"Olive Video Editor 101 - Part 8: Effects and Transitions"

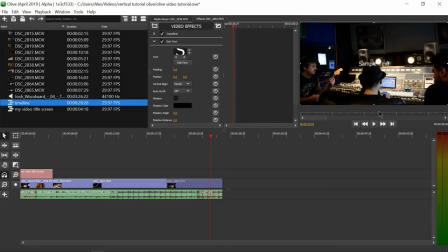11:52 Which text is this one right here?
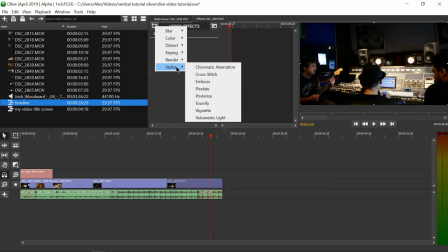11:58 then there we go and stylize those are like more
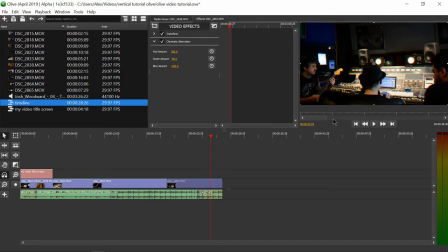12:03 like effects that you'll actually use if you just want to add like a specific like look to the video like this one chromatic atturation this is like a VHS looking effect you know
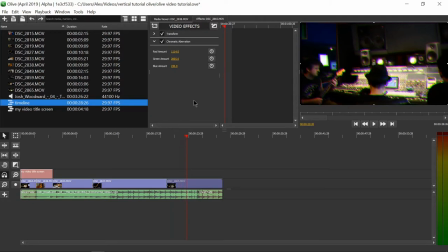12:23 so that way you can make your video looks super retro if you like combine this effect because
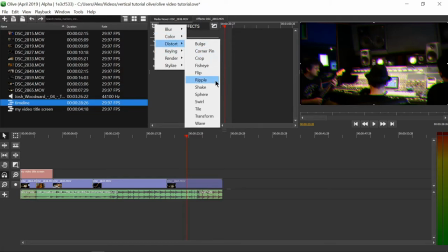12:30 you can combine effect with like the store like shake and
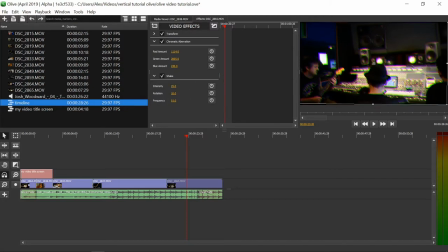12:36 then make it really shaky and you're zooming on it
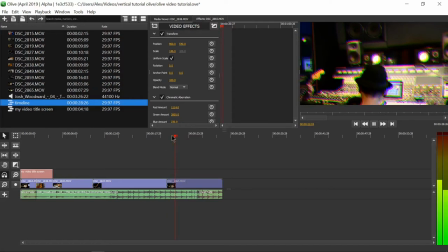12:42 you can make it like seem like a found footage like something is about to happen
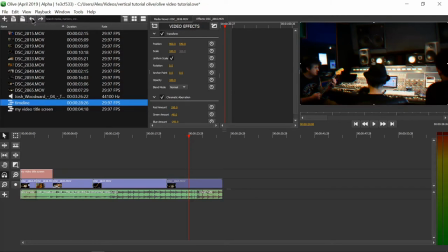12:49 I don't know but you can mix and match effects so the chromatic that was like a VHS effect across a stitch that's
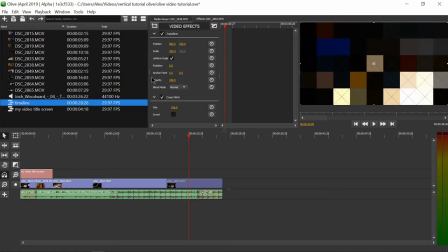13:05 like a pixelated effect but a more stylized it's not like a pixel per se we
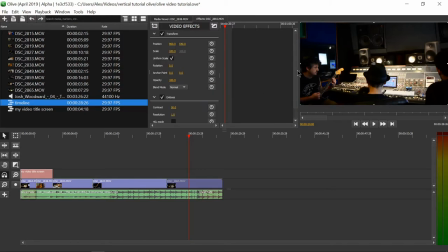13:16 also have this one right here I have it actually take a look at all the effects because in my opinion you should never use them other than the blur effect maybe so this one is like a one like your character
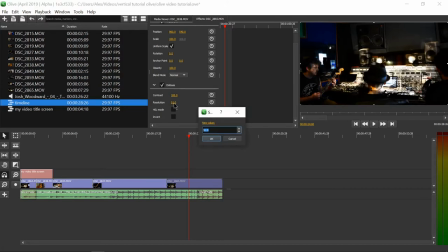13:35 it's like waking up from a dream or something you might want to use emboss okay i just took like a quick water break my throat is getting super sore
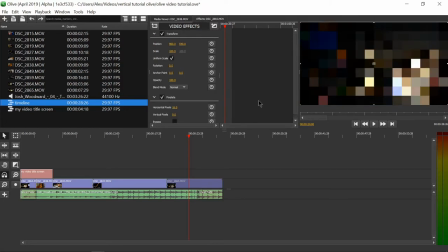13:47 that's pixelate self-explanatory you can add pixels, you can choose how many pixels on each axis, you can choose like super
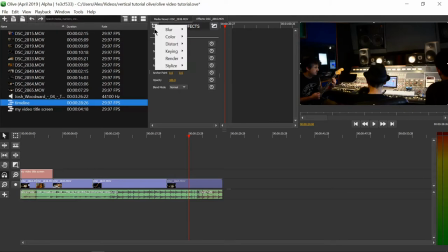14:03 pixelated, I don't know, that's super self-explanatory, you can also just this effect,
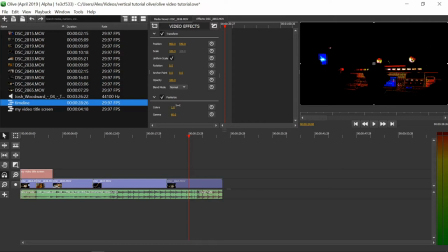14:13 which is like a very 80s looking like
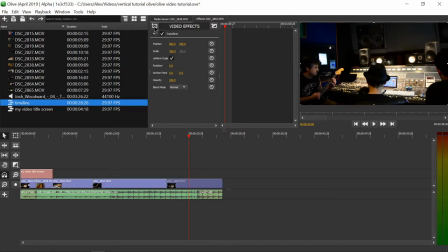14:23 gamma filter, I mean it doesn't look quite good, but I mean you could use it if you want to make like an 80s type of video. Tunify of course that makes everything look like a cartoon so you can choose like like
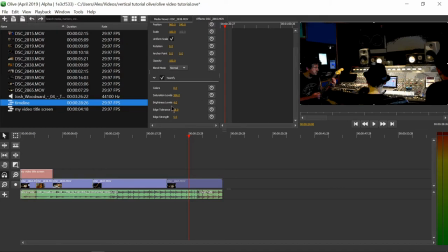14:41 just like eight colors make them really bright don't know just you
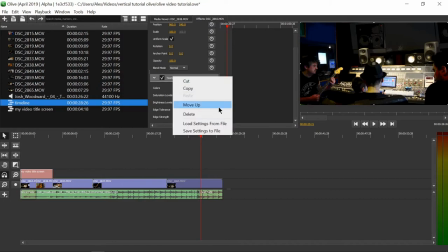15:00 know you could use you could get away with that but I think it just looks
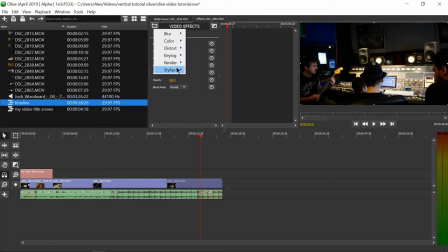15:05 really like unnecessary but you know okay so the
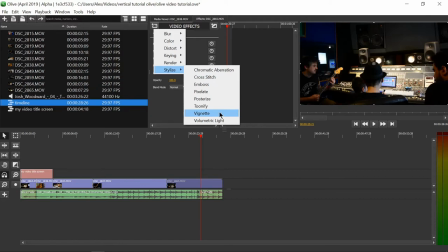15:11 vignette that's actually that you would use day in and day out the vignette is just
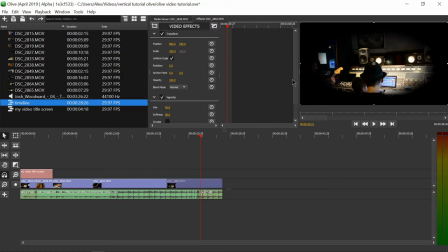15:16 this thing so if you want to make the viewer just focus on something you can add a vignette but you might say okay this is like really exaggerated you can make a really soft vignette. Oh, that's softness.
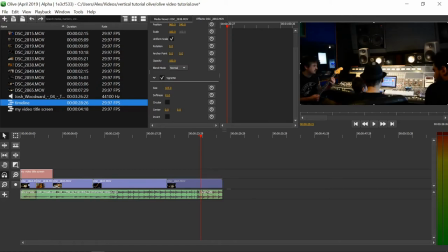15:39 So you can just make it really subtle. It's like that. That way it's only making a really, really small difference.
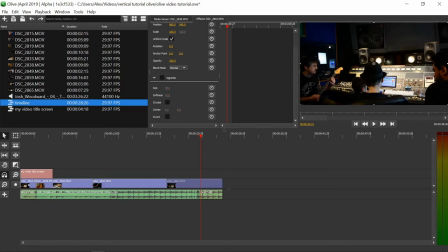15:54 But anyways, I mean the eye is trained to look at the brightest part of the screen.